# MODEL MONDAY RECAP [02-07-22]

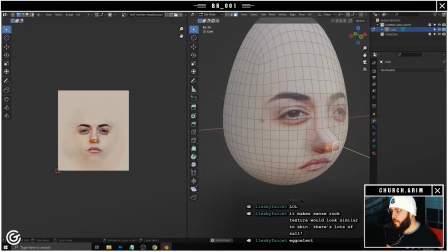I'm just gonna give it a little bit of depth. That's way too much depth. How far does a nose go out?
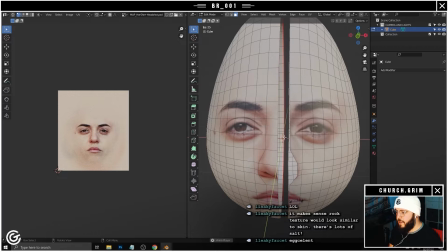That. Maybe if I just delete this, and then we'll reproject it in a second.
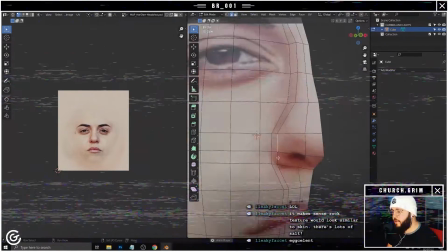That way I'm just messing with one set of vertices. I mean, that's the whole thing, right?
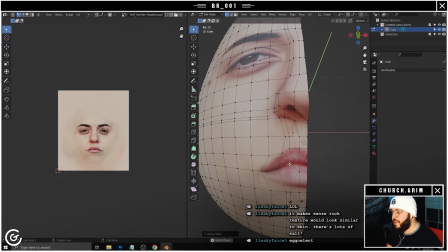Like, you have good quality assets and then you can make good quality stuff with it. So if you start off by making something, well, then when you go to, light it or do whatever, you're like, oh, I can actually do this thing.
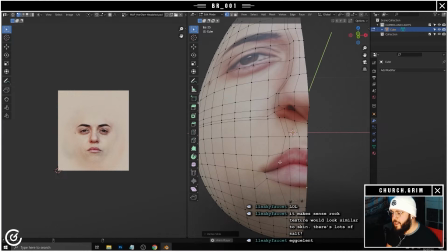I can apply this light. I can do this technique because I have the extra detail or whatever I need from having made it right in the first place.
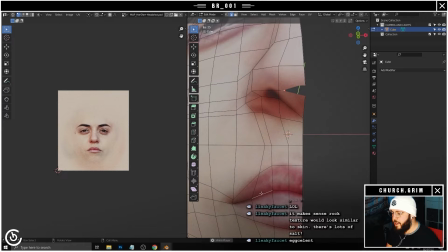It's obviously, time and schedule and whatever else goes into it. But if you have the time and the effort, just like spend a little extra time.
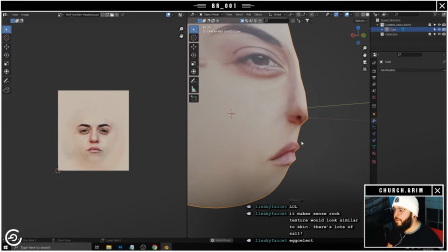Kind of looking like a GoldenEye character. I think once we add some subdivision, it'll kind of even out.
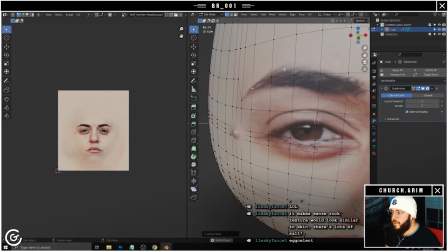I am but a simple boy. And then maybe if we just trace out the eyebrows, one of these boys, and thicken the eyebrow
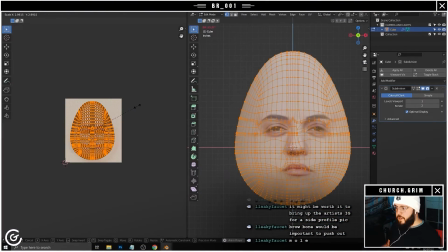out. Mirror modifier. I could fuck with that. Terrifying. Yeah, look at that.
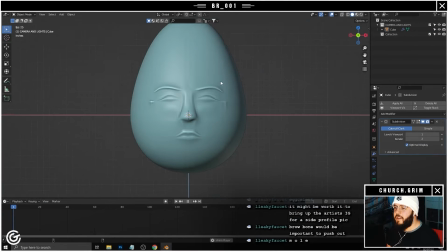That needs to be the album cover. I just want to see.
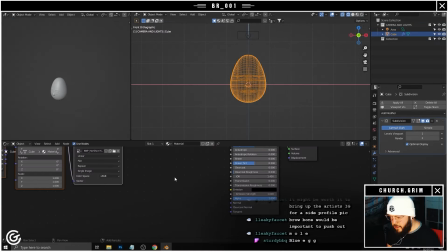Let's turn it in cycles. Let's do a bump map. Some roughness on the face. You know what? Let's actually make a bump map. I do have a pretty exciting thing for this upcoming Monday. 1 week from today will be Valentine's Day. And I have talked to my partner, and she is going to come on stream with me. And we're going to judge the art battle together. And we're going to do some art-related things. And maybe some just general stream fun stuff. Who knows? Tune in on Valentine's Day at 8 p.m. Eastern Standard. So here's what we're going to do. We're going to have 3 PSDs: bump map, roughness, and color.
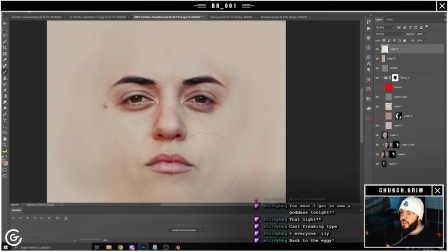I want to start first with the color to add some extra dimensionality. Just add a little bit of rosiness into the cheeks.
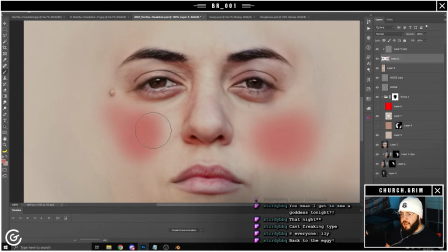I'm gonna dial it back some, but I think this will help add some dimensionality.
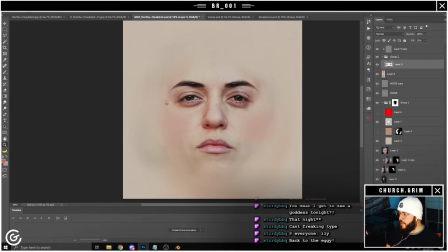Oh, that's way too much. And let's do a contouring layer too.
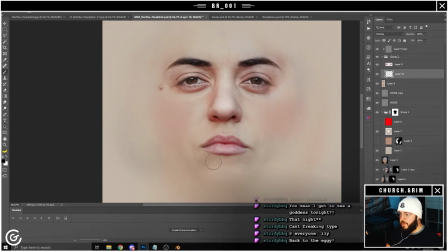Brighten up the eyes, lighten the tip of the nose, lips, underside of the cheek here, and then brighten the tops of the cheeks.
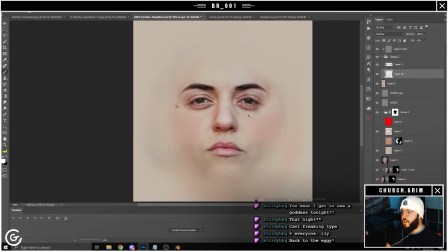And we're gonna take this whole thing down. And that just gives more definition to the face.
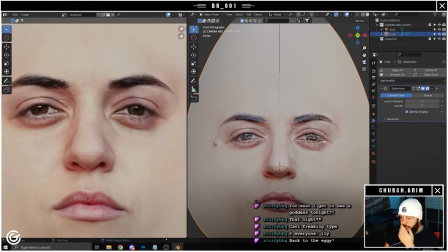See the glossiness? One thing we're gonna do with our roughness, this is roughness.
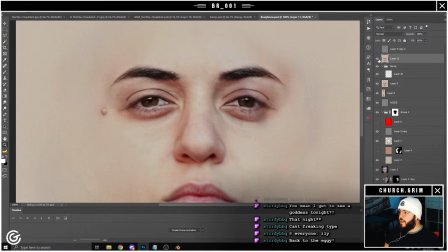This is how shiny or dull something is.
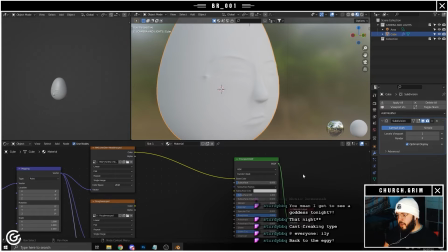Ooh, also just a slight bit of subsurface just to give it that little bit of skin, like see-throughiness, and the subsurface color will be this kind of red. There we go.
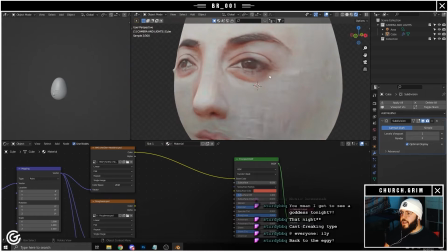You see in the tip of the nose there especially. Yeah, that's nice. That's gonna help push this believability.
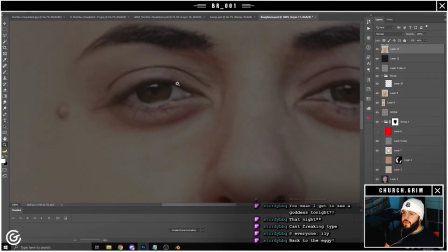We will use this as a guide. We're gonna make the eyes pretty smooth.
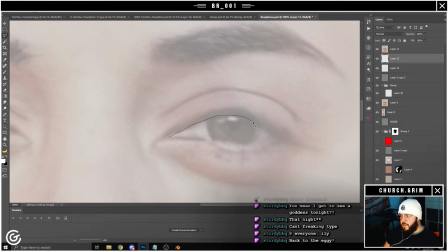Both eyes. Lips, a little wonky, but it'll do.
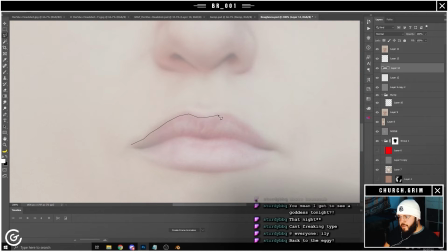And then the lips we want not as much as the eyes, because the eyes are actually,
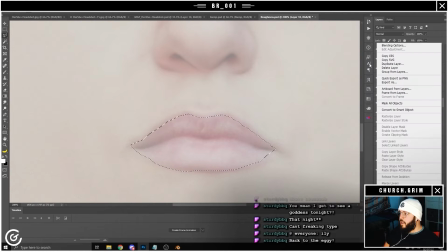you know, physically wet, but we do want them to be a little bit wetter than the skin.
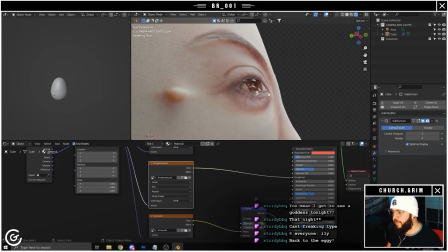And box blur. So you see the eyes now have like a wetness to them, and lips do a little bit, but the skin doesn't have much.
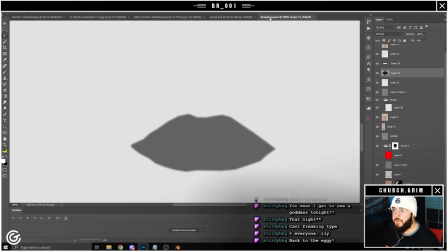This is coming along. So let's get into the bump map now. Bump map, this is where we're gonna get all of our texture information.
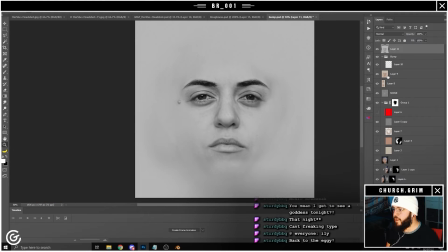Black and white data, white being the highest point, black being the lowest point. Probably want everything a little more neutral.
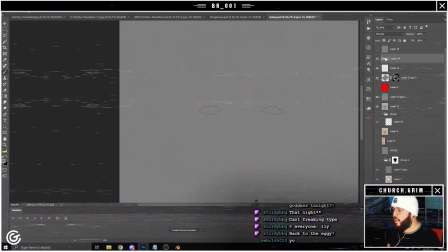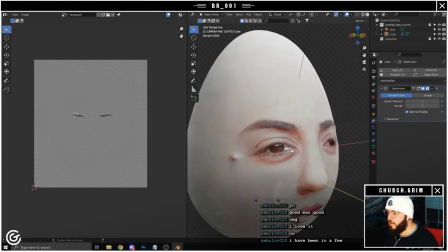Who don't love an egg?
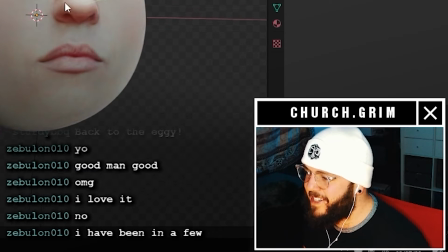You know, I want to be a serious artist sometimes and I want to make cool shit, but then I get on my stream and I make dancing hot dogs and egg people.
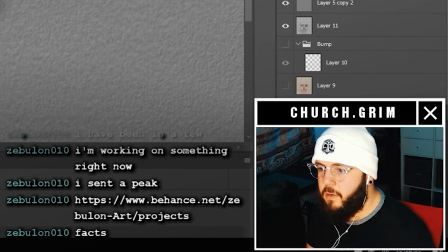Fuck it, I guess this is who I am. I wonder if Hershey's gonna watch this. Okay.